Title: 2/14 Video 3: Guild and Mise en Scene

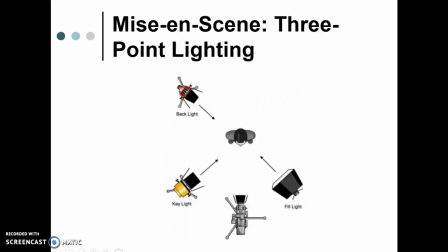0s
Okay, so we've discussed the first two parts of mise en scène, costume and setting and decor, and now I want to move on to lighting. Now, typically what we use in what's called Hollywood classical films is three-point lighting. This is the lighting that makes you look beautiful.
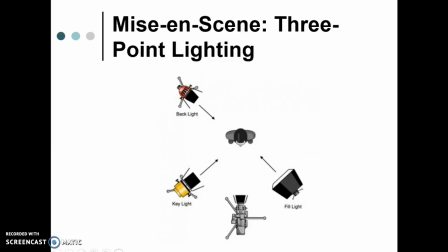19s
And if you start using this kind of lighting in your own photographs, you will notice that they immediately look a lot better. You can oftentimes get a friend to hold up a phone next to you to help simulate the fill light. But let me explain what this is first. So three-point lighting involves first a key light.
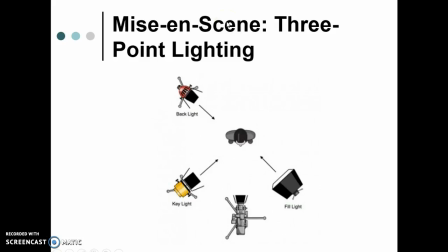37s
Now, the key light is usually the brightest light in a scene, usually, in order to do three-point lighting well. And it is to the left or right of the subject. You see the subject here. In this particular instance, it's to the right of the subject.
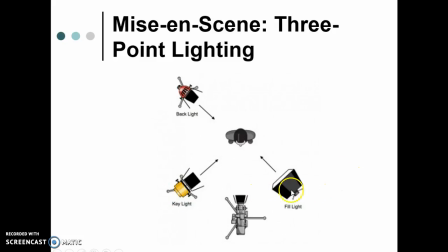56s
But it can also be the left. But it's off-center. You see the camera is right here. And it's usually higher than the object that you're shooting. Now, over here is the fill light. Now, the fill light is normally a light that is slightly less intense than the key light.
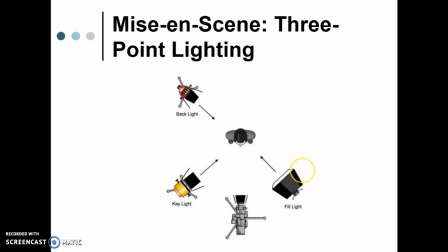75s
What the fill light does is it eliminates shadows and it makes you look a lot prettier. So the key light is the brightest. It's what it seems to be the main source of lighting. And then the fill light is what kind of destroys the shadows.
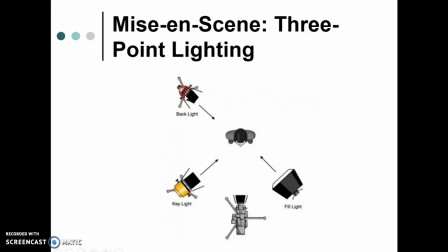94s
The backlight here, what the backlight does is that it separates the subject, in this case an actor or a person, from the background. If there's not a backlight behind the object that you're shooting, then you'll see that the background tends to look like it's
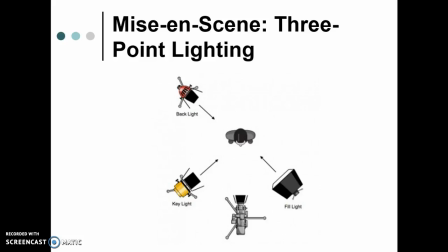112s
crushing or is very close to the person or the object that you're shooting.
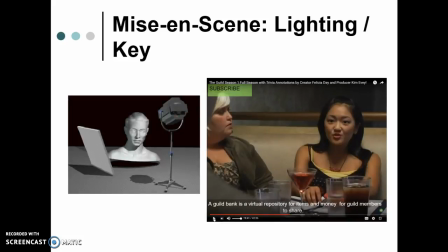117s
Okay, so I'm going to show you some examples of this. Here we have lighting where primarily you can see we only have key lighting, and you can tell this because here on Tink's face you can see the source of light is very intense right here.
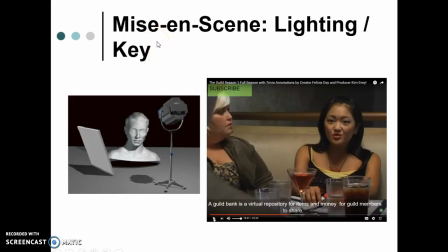133s
It's obviously coming from over here up to the top, over to her right, but in front of her. And we have strong shadows down here. If they were about beneath her face, if there was a fill light that was coming from over this direction to her left, then those shadows would be eliminated.
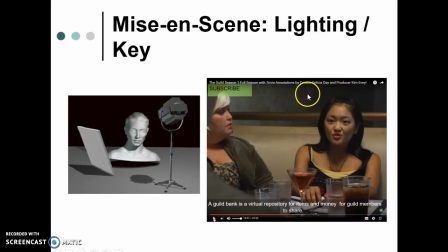152s
You can also tell that there's not a backlight because it looks like the background is kind of like looming over her and maybe just going to crush her.
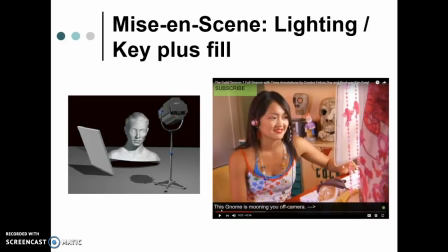163s
So here we have Tink with an example of what I would say would be definitely key lighting plus fill. So you can tell that the primary source of light is coming here from her left,
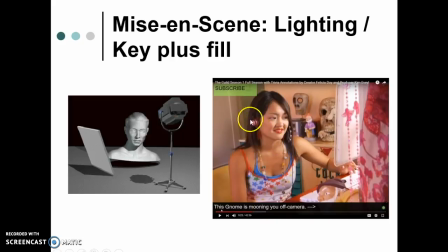180s
but that since there are not really dark, fierce shadows here, that there's also a fill light. Again, I'm not seeing much evidence of backlighting. You can tell because there's shadows here behind the mask statue that she has.
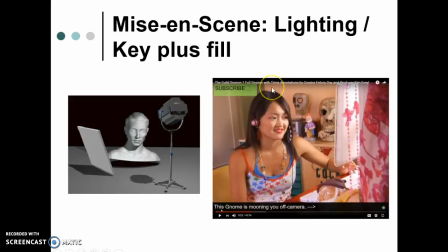196s
And also it seems like the background is very close to her. Because even though we know logically that that wall is probably somewhere between 4 and 6 feet from her, it looks much closer. And this is due to lighting concerns. So again, just look at Tink's face here with very minimal lighting.
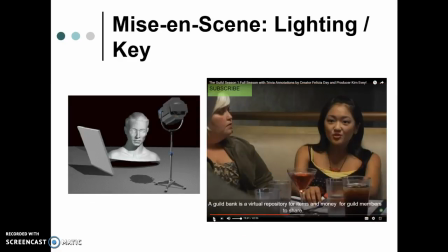215s
See how beautiful she looks. And then go back here and see how much more ominous she looks without having the fill lighting, without having the backlighting.
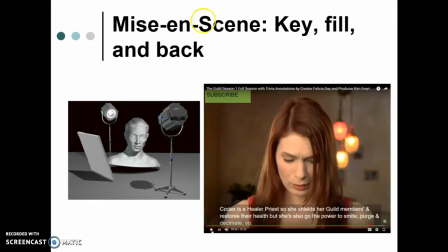224s
All right. So here's an example of where we have a key light, a fill light, and a backlight. And you can literally tell that there are backlights here because there are lights behind Kodak's head.
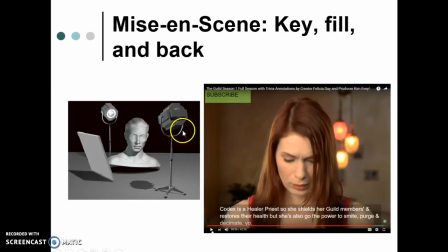237s
And again, we can see that the primary source of light is coming here from Kodak's right, but that there's also a fill light coming from the left because there are very minimal shadows underneath her. And her skin looks to be rather beautiful. More beautiful than if she did not have this lighting.
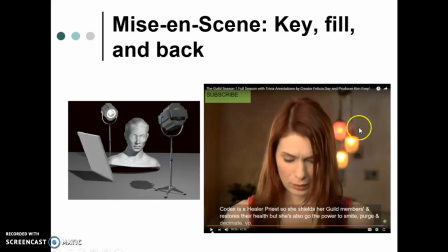257s
And we're going to see an example of that here in a minute. But you can also tell, again, that because of this lighting behind Kodak's, the background wall looks like it's much farther away from Kodak's than in the earlier scenes, when probably the rooms were the same size.
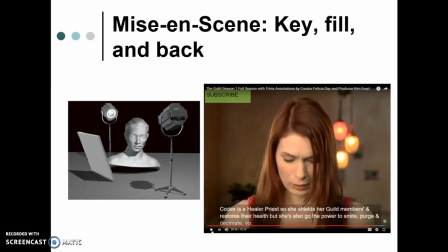274s
So lighting can affect the way that, or does, it's not that it can, it does affect the way that your images appear when you take photographs or when you shoot video. And so it's really important,
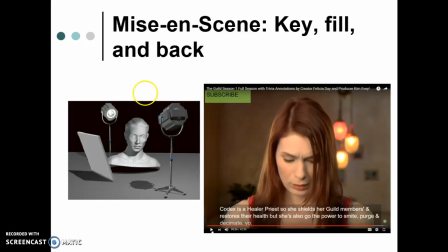289s
depending on what your intent is, to think very strategically about, do I need, in addition to a key light, a fill light? Do I want a backlight? Do I want it to make like, do I want it to look like the background is pressing up against my characters, or do I want it to seem like it's a large airy room?
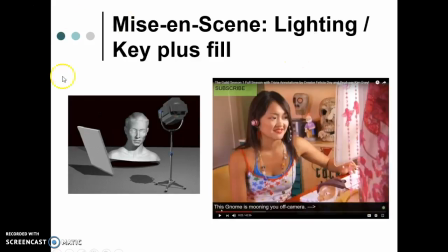309s
Sometimes you'll see scenes where the director or cinematographer, sorry, only uses a backlight,
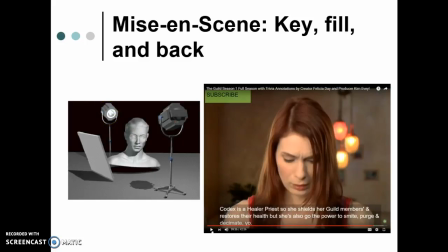317s
and that will create like a halo effect around the actor or the object, and then put their face into dark shadow. So depending on what your purpose is, or what the director's purpose is, the cinematographer's purpose, they will make different choices.
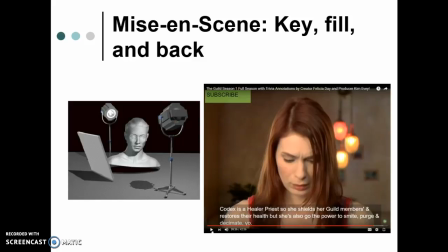334s
But 3-key lighting is the thing that will make you or your subject look beautiful if you use it wisely.
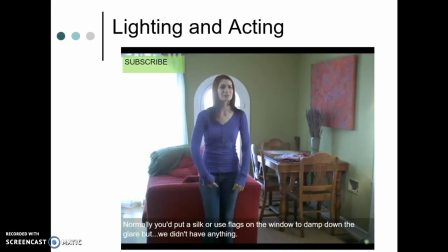342s
Now, here I want to draw attention again to how the annotations can help us to do research and to think about the decisions that the directors, the producers, the cinematographers are making as they work on the film.
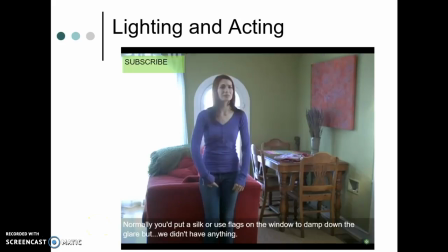358s
Here you can see that they noted, normally you'd put silk or use flags on the window to damp down the glare, but we didn't have anything. Financial concerns and resources will definitely impact how a
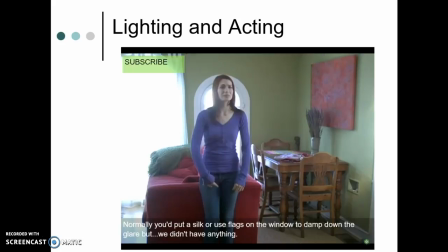375s
scene is shot and the quality of that scene, and then in turn affect how the audience perceives that scene. So you can see that here the light, the natural light that's coming from the windows, is blowing out this portion of the image,
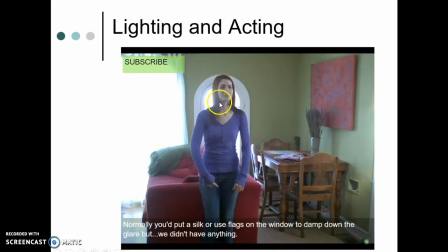390s
and also is throwing this portion of Felicia Day or Kodak's face into shadow because of the extreme light that's coming from behind her. The fill light is having a hard time competing.
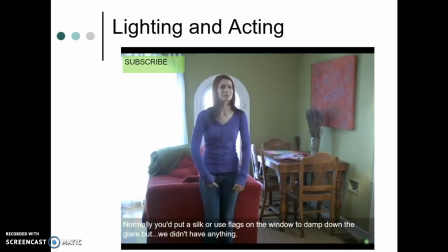405s
The fill and the key lights are having a hard time competing with that bright sunlight that's coming from the back of Felicia. And I also want to draw attention to acting here. Her acting, you can tell by the way that she's holding her hands, by the position of her mouth,
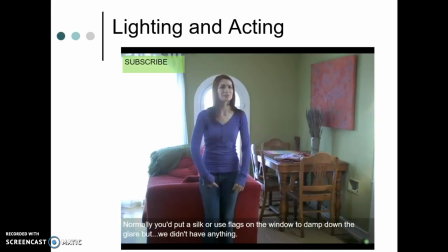424s
the way she's holding her mouth, the way that she's squinting her eyes, the way that she's hunching her shoulders. Then in this particular scene, she's supposed to appear to be upset. And we are going to be paying attention to details like that as we go forward.
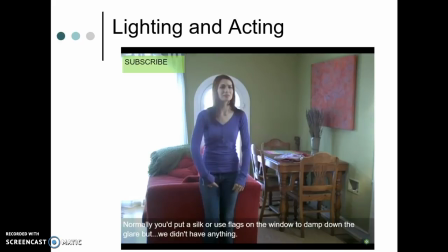439s
How the human body is used by actors to communicate plot points, to communicate the narrative, to communicate what it is that the character is supposed to be feeling at that time.
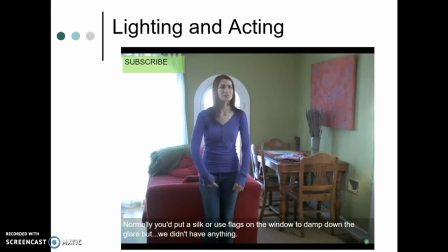453s
So there are many things, or many parts of mise en scène that are working together simultaneously. Here again we have Kodak's living room / dining room.
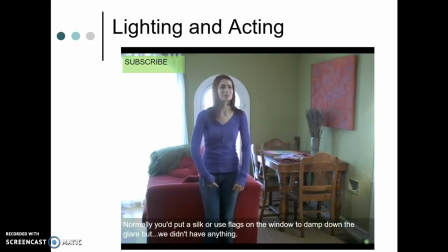464s
It shows that she doesn't have a lot of money, because most people who have a lot of money don't have their living room and their dining room in the same space, but that she's working to make it to be tranquil. She's got the red, pink, purple painting up here that goes nicely with the, what is that?
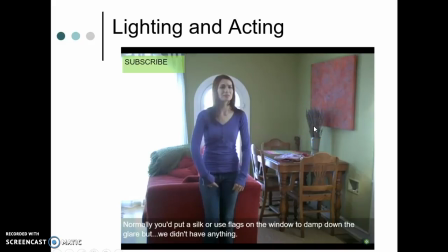484s
I think that's lavender, which is an herb.